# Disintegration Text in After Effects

In this video, I'm going to show you how to create a disintegrating text effect right inside of Adobe After Effects. So let's get into it.
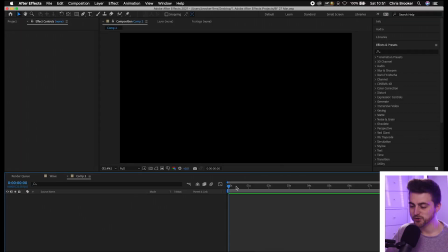[0:10]
So once you're inside of Adobe After Effects and you have a brand new composition created, you first just want to begin by creating a new text layer. So we'll go to the horizontal type tool and we'll just type out a word of your choice.
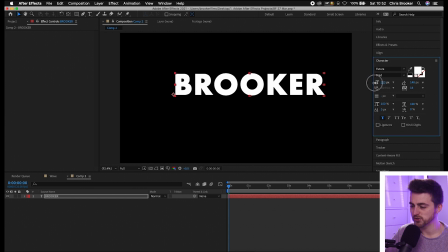[0:23]
Now, if you go to the character window, you can change the font, you can change the size of this, you can change the color, it's completely up to you.
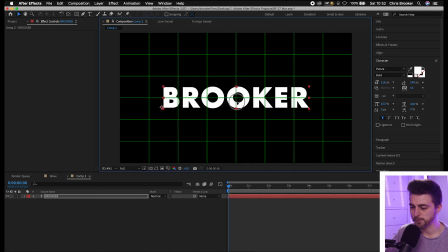[0:30]
But once you're happy with the look of this, you just want to place this in the center of your composition. Now from here, you want to go into effects and presets, and we're going to search for CC scatterize, and that should be in the simulation folder. We'll drop that onto our text.
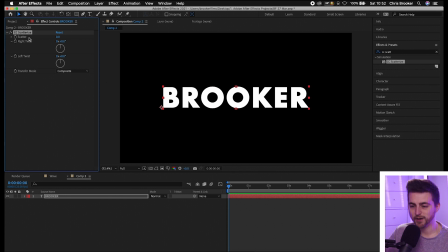[0:45]
And as you can see in the effect controls tab up here on the left, if I increase the scatter, we're basically getting that effect completed for us straight away. But we need to go ahead and add some keyframe animation and play with the right twist, left twist, and the transfer mode to make this look amazing.
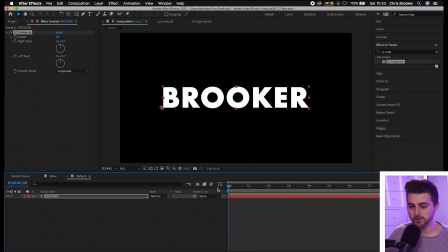[1:01]
So we'll begin with the scatter. So we'll go to the very beginning of our composition at 0 seconds. We'll create a brand new keyframe on scatter. That should be at 0. Then we'll go roughly to the 5 second mark and we'll pull this all the way up to around, let's go for around 300%.
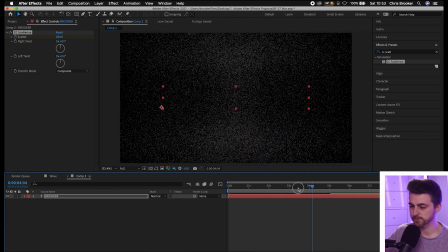[1:17]
So it's starting to come towards the camera. Now, as you can see, that does look good, but it's just a little bit too slow. So what we're going to do is we're going to go into the effects, CC scatterize, and I feel like it's just a bit too slow here.
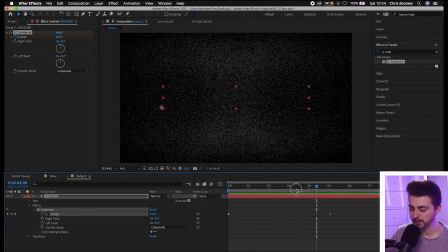[1:32]
And then up here, it's roughly the speed it needs to be. So I'm just going to go halfway through that action. I'm going to create a brand new keyframe on the scatter, and I'm going to pull that keyframe closer to the first one. So essentially, it's saying what should have took 2 seconds to get to here is now going to take only 1 second.
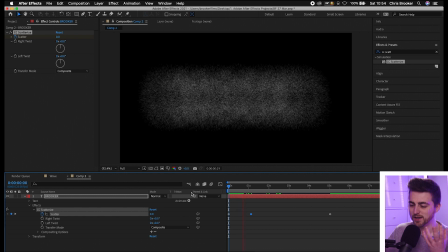[1:51]
So if we play this back, you can see that feels a lot more vicious. There's more of an explosion there. Now that looks great, but the problem is it's suddenly a quick motion here. So it's quite an aggressive movement and then it becomes really slow and it sort of happens all of a sudden.
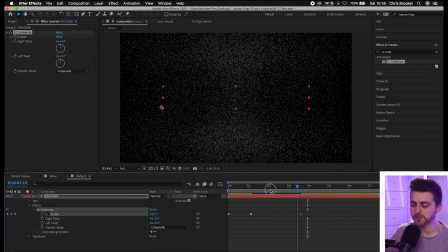[2:06]
So I'm just going to pull this third keyframe closer to the second one and that should help to blend that out a bit.
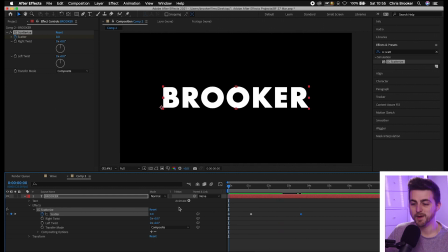[2:11]
There we go. That looks good. Now from here, we can go into the right twist and the left twist. So if we do this at 0, this is how it affects the text, which obviously we don't want. The same thing for the left twist. It's going to twist the left and the right side. But it is nice to add that into the disintegration effect once it's actually started to happen.
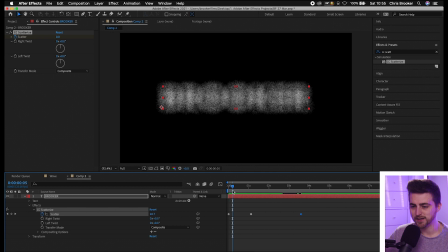[2:30]
So we'll go somewhere around here. So maybe 4 or 5 keyframes in. We'll create a new keyframe on right twist and left twist at 0.
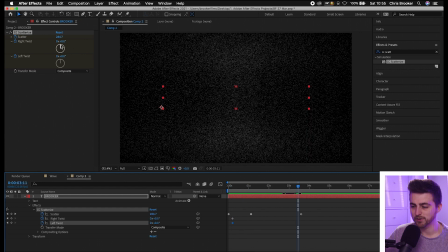[2:37]
Then we'll go towards the end of the motion and we'll pull this around. We'll pull both around a little bit. And when we play this back, you can see that just adds more interest into this effect.
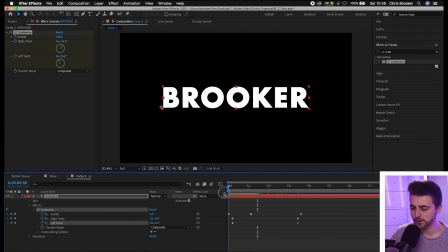[2:49]
Of course, though, we can't really see it past this point, so we're going to go a few frames after these first frames, and I'm going to really crank this around so we can see that effect.
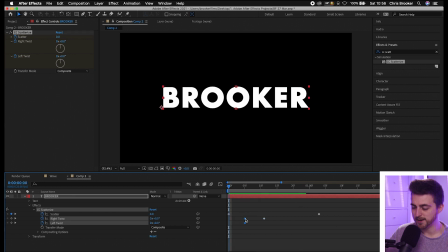[3:02]
As you can see, that was a bit aggressive, so I'm just going to pull these first keyframes back up to the beginning. And that looks really good.
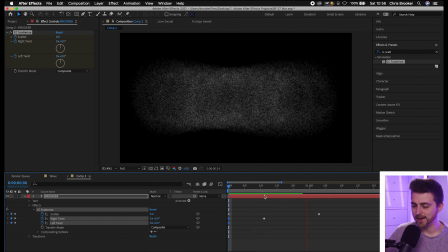[3:10]
You can see this one twisting around, and that kind of motivates that disintegration effect.
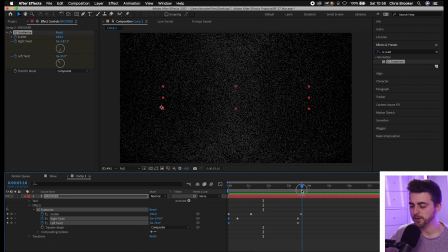[3:18]
So from here, we need to transition out. So of course, you can just keep turning up the scatter amount and it will eventually disappear. But the problem is I find it's just going to take forever to get to that point. So roughly a few seconds in, around 2 seconds in, we'll go to the opacity.
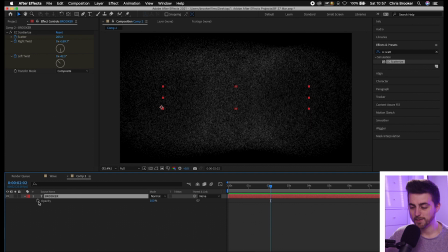[3:33]
So that is T. Create a brand new keyframe at 100%. Then we'll go 2 seconds past that point.
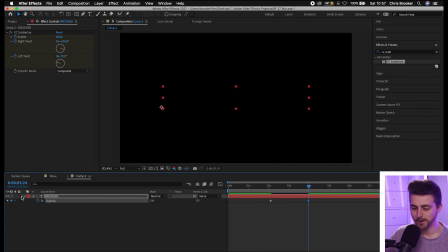[3:39]
So around 4 seconds, and we'll pull that down to 0. You may want to go back into the effects and make sure that your keyframes are lining up. So as you can see, unfortunately, we've faded down to 0, but the action has stopped here. So we're just going to pull those keyframes over to the right. And there you go.
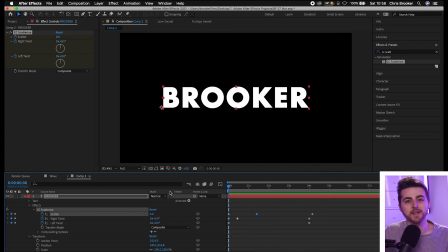[3:54]
Once you've faded that text out using the opacity keyframes, you have now successfully completed the disintegrating text effect right inside of Adobe After Effects.
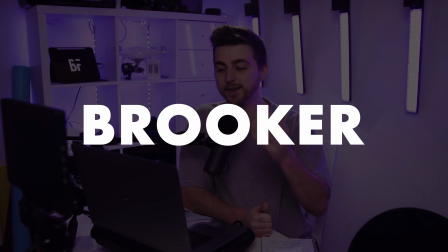[4:03]
And there you go.